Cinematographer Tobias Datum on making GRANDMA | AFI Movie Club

Hi, AFI Movie Club. My name is Tobias Datum. I was the cinematographer of Grandma, and I'm also an AFI alum.
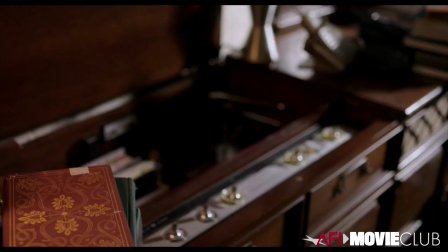(0:10) You know I love you, but I can't do this anymore. You're never there for me. You're a terrible girlfriend.
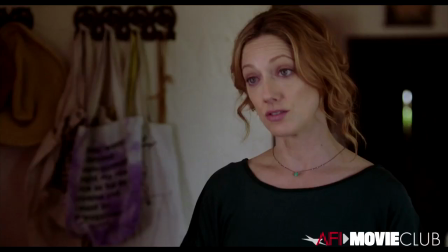(0:18) But you're a wonderful poet. I'm not a wonderful poet. I'm an academic, an unemployed one.
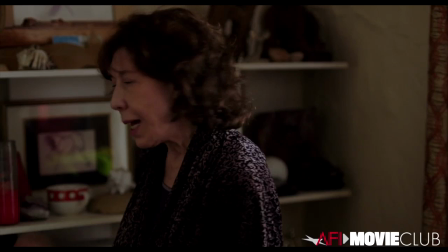(0:25) You should send your new poems to your editor. She's got dementia. She might actually like them.
This first scene was the first scene that we shot.
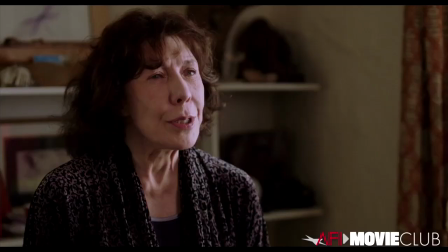(0:32)
I had promised Paul White that we could film this scene in real time and we wouldn't have to break it up.
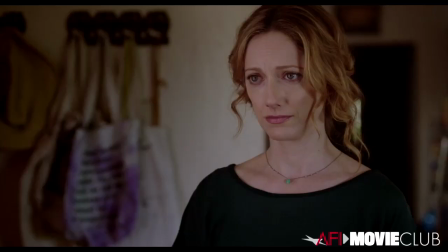(0:40)
He was a little bit surprised by that proposition because I think he was used to cinematographers
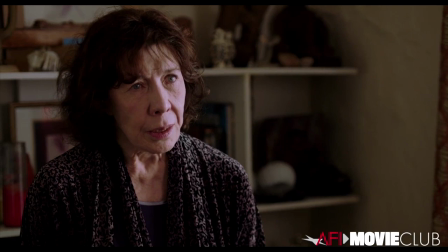(0:45)
telling him that they needed to break scenes up into pieces in order to light properly.
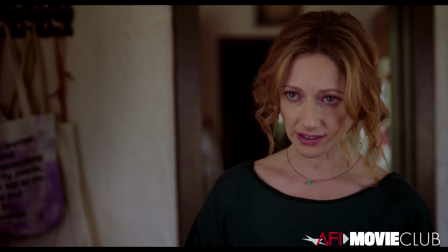(0:50)
And I, coming from very low budget movies, was kind of used to do a lot with very little.
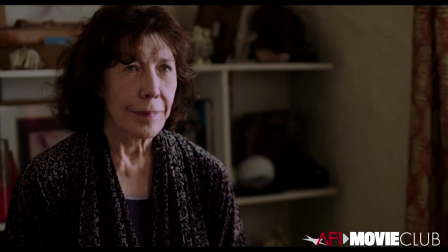(0:57)
So we chose a hand camera because of the intimacy that it allows and as well as
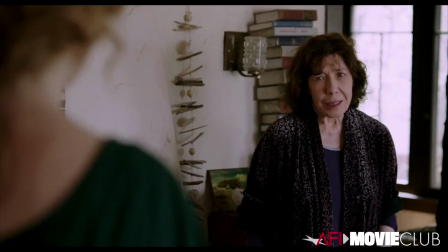(1:03)
that I always really like to be in the scene with the actors and sort of feel their energy and feel the rhythm.
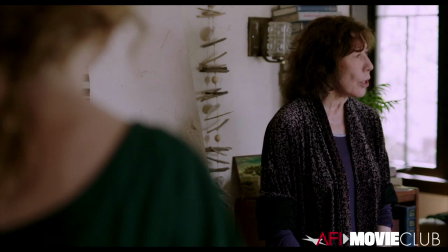(1:09) Four months, Olivia. Four fucking months we've been together. Try 38 years.
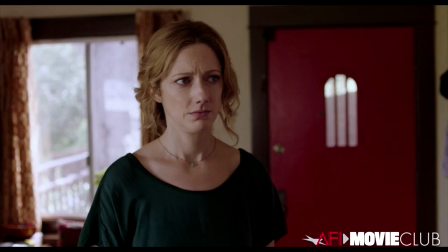(1:18) Try being with someone for 38 years.
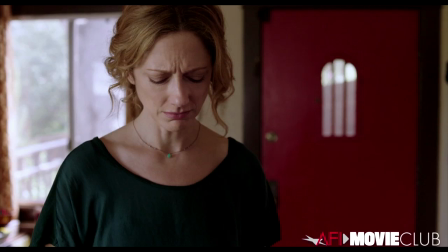(1:25) You're a footnote.
I had not met Lily before, but she's a big presence.
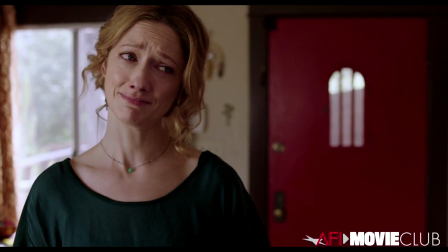(1:31)
And it is a bit intimidating to imagine having to be somewhat on eye level with somebody that intelligent and that talented.
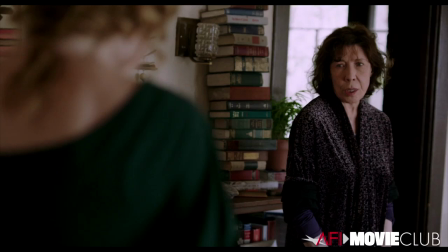(1:39) It's a really horrible thing to say. Yes, well, I'm a horrible person. Look, I'm going to take a shower before I vacuum.
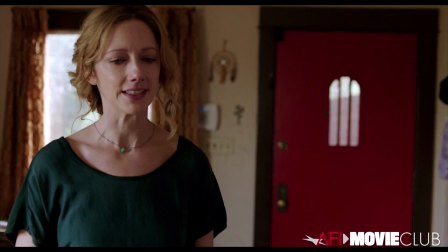(1:48) You can let yourself out.
I do like, as a general rule, to make myself as small as possible as a presence on set.
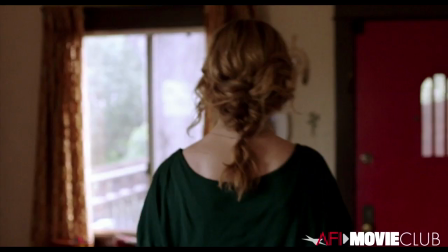(1:57)
The cinematographer has all these tools and the crew is relatively big. With that comes the necessity to turn over that real estate to the actors to be in that moment.
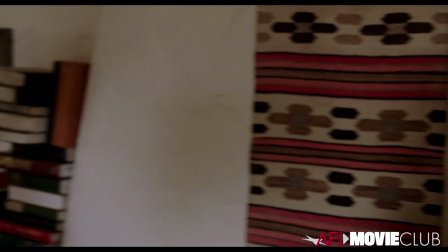(2:05) Leave your key on the coffee table.
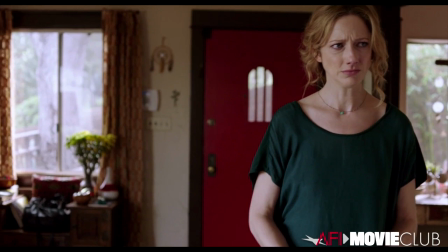It's such a gratifying experience when you have to be instinctual.
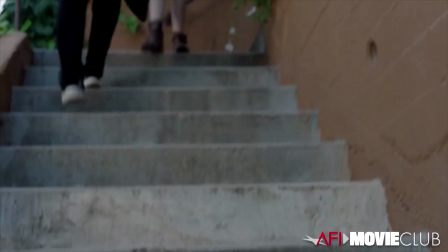(2:26)
And it's such an intimate group because you really feel so connected to the material.
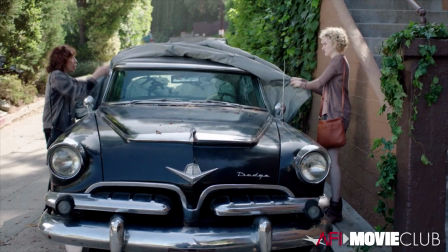(2:36)
at some point Paul was like oh Lily has this car that she really wants to use in there and we checked it out and we're like oh this is
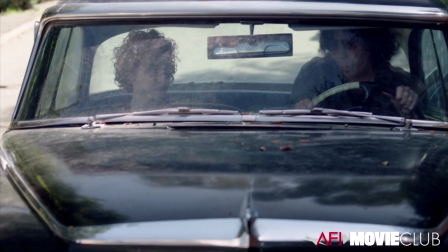(2:42)
cool and we didn't have a ton of time with the cars and originally we had this one day where we had a process trailer
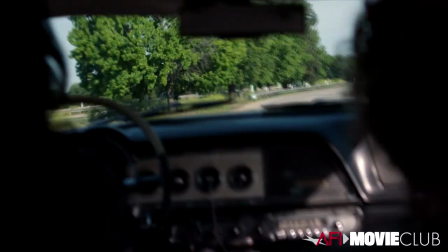(2:48)
and unfortunately the axle on that thing broke so we ended up filming a lot of things either handheld or on sort of mounts to their car and
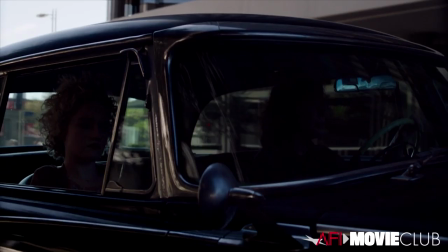(2:56)
Lily wasn't very precious about the whole thing but I do really like these moments there's one moment where they drive through the town and we just
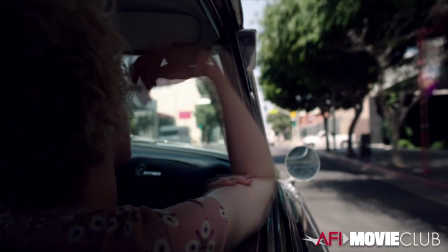(3:05)
stole it on a reset julia was sort of like leaning out the car and i just pointed it there and her hair was like you know in the wind and
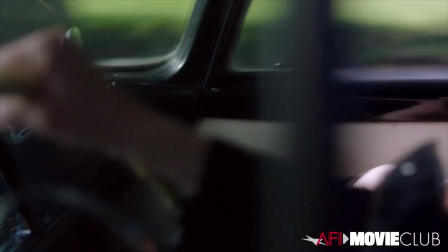(3:12)
down and then there's also one i think that became a bit of a photo for the for the release where you could see
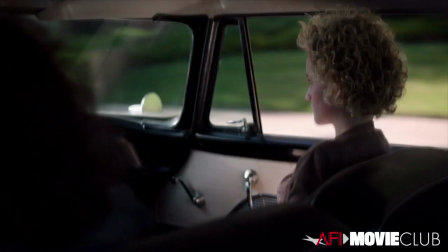(3:18)
the tattoo of lily and actually that was maybe the first the only time that i asked her
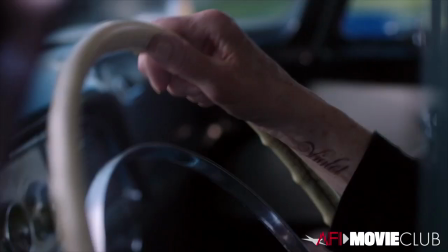(3:23)
to to raise her hand a little bit or something just like technical because you could see that tattoo,
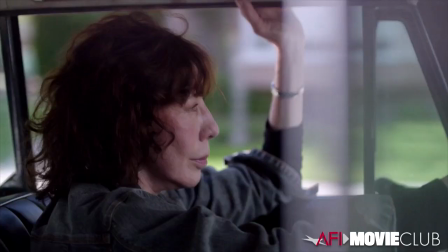(3:28)
Violet, that was her character's partner of 38 years that had recently passed.
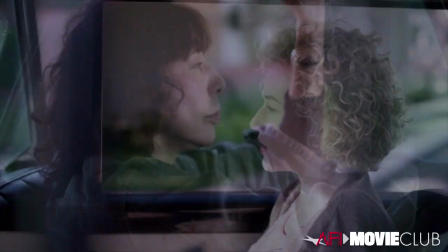(3:34) Mom says that you have problems dealing with people sometimes. Jesus.
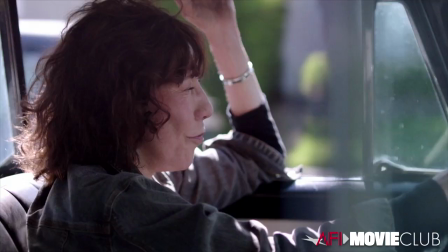(3:38) Ever since Grandma Violet died, she says that you're philanthropic.
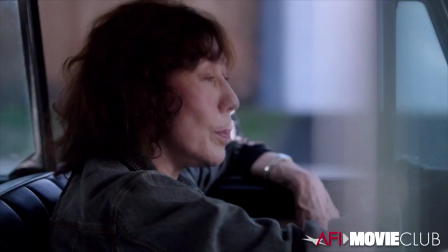(3:43) Philanthropic? What? No, no, no, wait. Misanthropic.
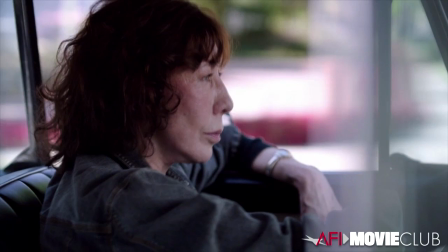(3:50) Misanthropic? Yeah. Well, that's an understatement.